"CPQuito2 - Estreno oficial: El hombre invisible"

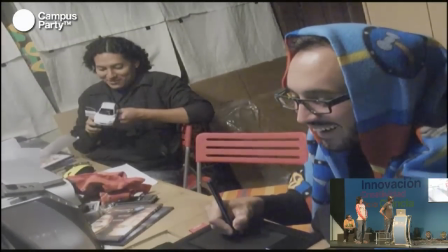8:14 Estaban haciendo todo lo que necesitábamos, liderados por el Daniel. Yo realmente estaba preocupado de la parte de los dibujitos y Daniel estaba...
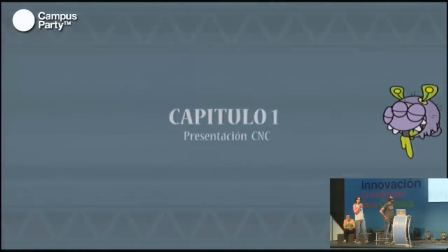8:23 Ese fue el crew inicial, cuando no había recursos, no había oficina, no habían compus, no había nada. Como les comenté, Popoc logra ganar el premio del Consejo de Cine en el 2010, lo cual para nosotros era la oportunidad de empezar a hacer realidad nuestro sueño de hacer nuestro primer corto animado. Sin embargo, se dieron ciertos eventos alrededor en toda la etapa de arte que logramos cerrar. Luego de eso, hubo una mala administración de fondos alrededor del proyecto y toda esa plata que habíamos ganado ya no hubo. Y no habíamos animado nada, no teníamos ni siquiera un crew de animadores, solo estábamos el Fabricio, yo y el Diego, que era nuestro animador tradicional. Entonces, básicamente, el proyecto no fue color de rosa y no es que ganamos el dinero y todo fue para nada. Realmente tuvimos que caer, tener este primer tropiezo sumamente fuerte que incluso involucró que el proyecto no salga en las características que nosotros pensábamos para volvernos a levantar. Pero el beneficio de eso es todo lo que pudimos aprender en términos creativos y en términos productivos.
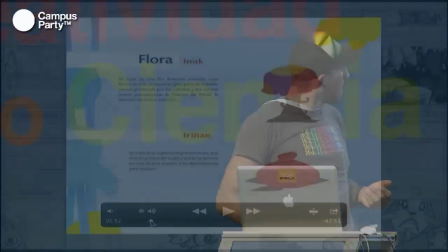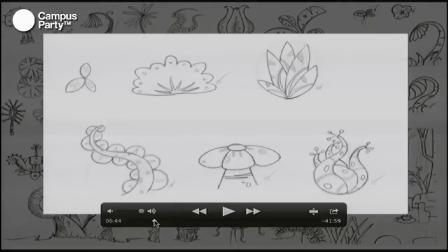9:36 Eso es un poco lo que les contaba de los motivos gráficos.
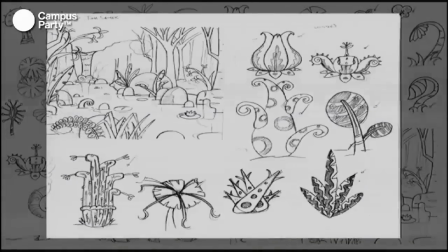9:42 Tratamos de buscar estas referencias para darle a la selva de Nunkai, que es el universo donde pasa esto,
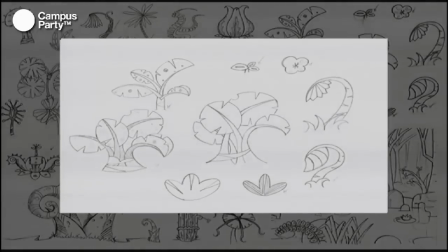9:48 un look que sea bastante intrínseco de nosotros, que sea muy cercano y que definitivamente funciona
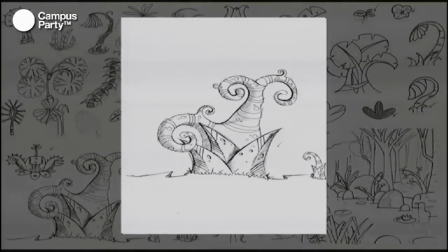9:54 ya que Hiroshima tiene un festival en donde Popov no entró a selección oficial, es uno de los festivales clase A. Entró a una categoría que se llama animación del mundo. Y el argumento de la gente de Hiroshima fue que les pareció sumamente interesante el look. Les pareció que era muy latino, les pareció, no sé, llamativo y diferente con respecto a todas las obras que llegan de Europa y del resto del mundo, inclusive de Hiroshima mismo, ¿no? Entonces, esa búsqueda como de identidad, esa búsqueda de darle innovación, de no solamente en el tema de la propuesta animada, sino en el look, pues eso creo que significa también una posibilidad en el momento de tratar de mandarlo a festivales o de buscar coproducciones y demás. Estas son las primeras versiones de Popok. Aquí el Fabricio les va a conversar un poco.
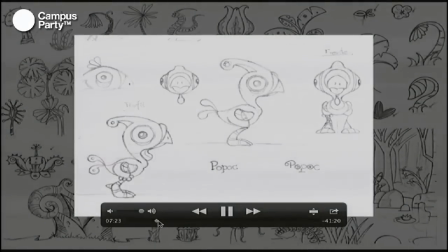10:48 Bueno, cuando Daniel empezó a contar la historia que había desarrollado medio en conjunto conmigo,
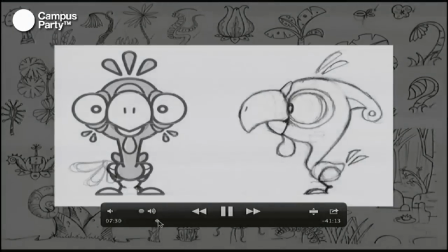10:55 nos hablaba de este extraño y lejano planeta que había estado recién creándose. Entonces, buscábamos un personaje lo más
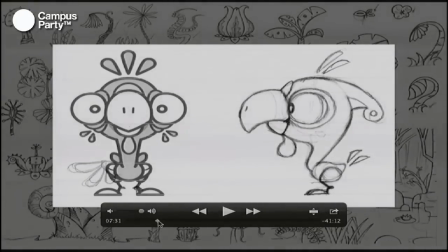11:07 primitivo para no llegar a ser un protozoario o una ameba, pero que al mismo tiempo fuera un personaje que pudiera ser gracioso. Entonces, lo primero que se nos vino a la mente fue un pollo. Entonces, la fusión lógica o la idea lógica era, a ver, ¿cómo volvemos un pollo a la prehistoria?
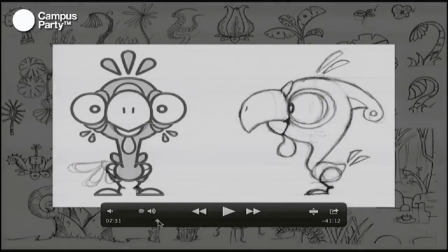11:24 De alguna manera las aves son las más cercanas a los dinosaurios en su estética actual. Entonces, un pollosaurio era una idea genial porque una gallina tiene este principio de no ser muy inteligente.
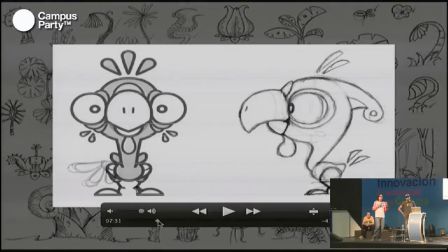11:35 Entonces, dentro de las varias propuestas o varias ideas que surgieron, Popok tenía que ser un pollo. Estas y bueno, ahí está uno de los primeros bocetos, ¿no?, de Popok, que todavía está en la web, creo.
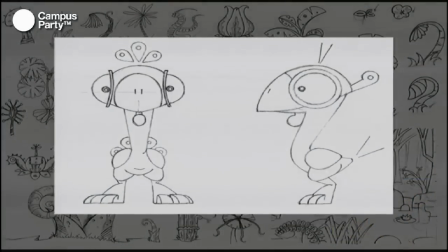11:47 De hecho, este iba a ser el pollo que íbamos a animar, pero de pronto vemos y decimos, no, no es tan gracioso. O sea, realmente hay muchos momentos de una producción animada en donde vos te casas con lo que lograste en ese momento y te entusiasmas tanto y dices, este es. Pero de pronto te vas a dormir y regresas al otro día y dices, no. Eso fue curioso. Yo tuve que hacer el concept art de los personajes 4 veces, desde el primer Unup que vieron hasta estos 2 pollos que pasaron ahorita.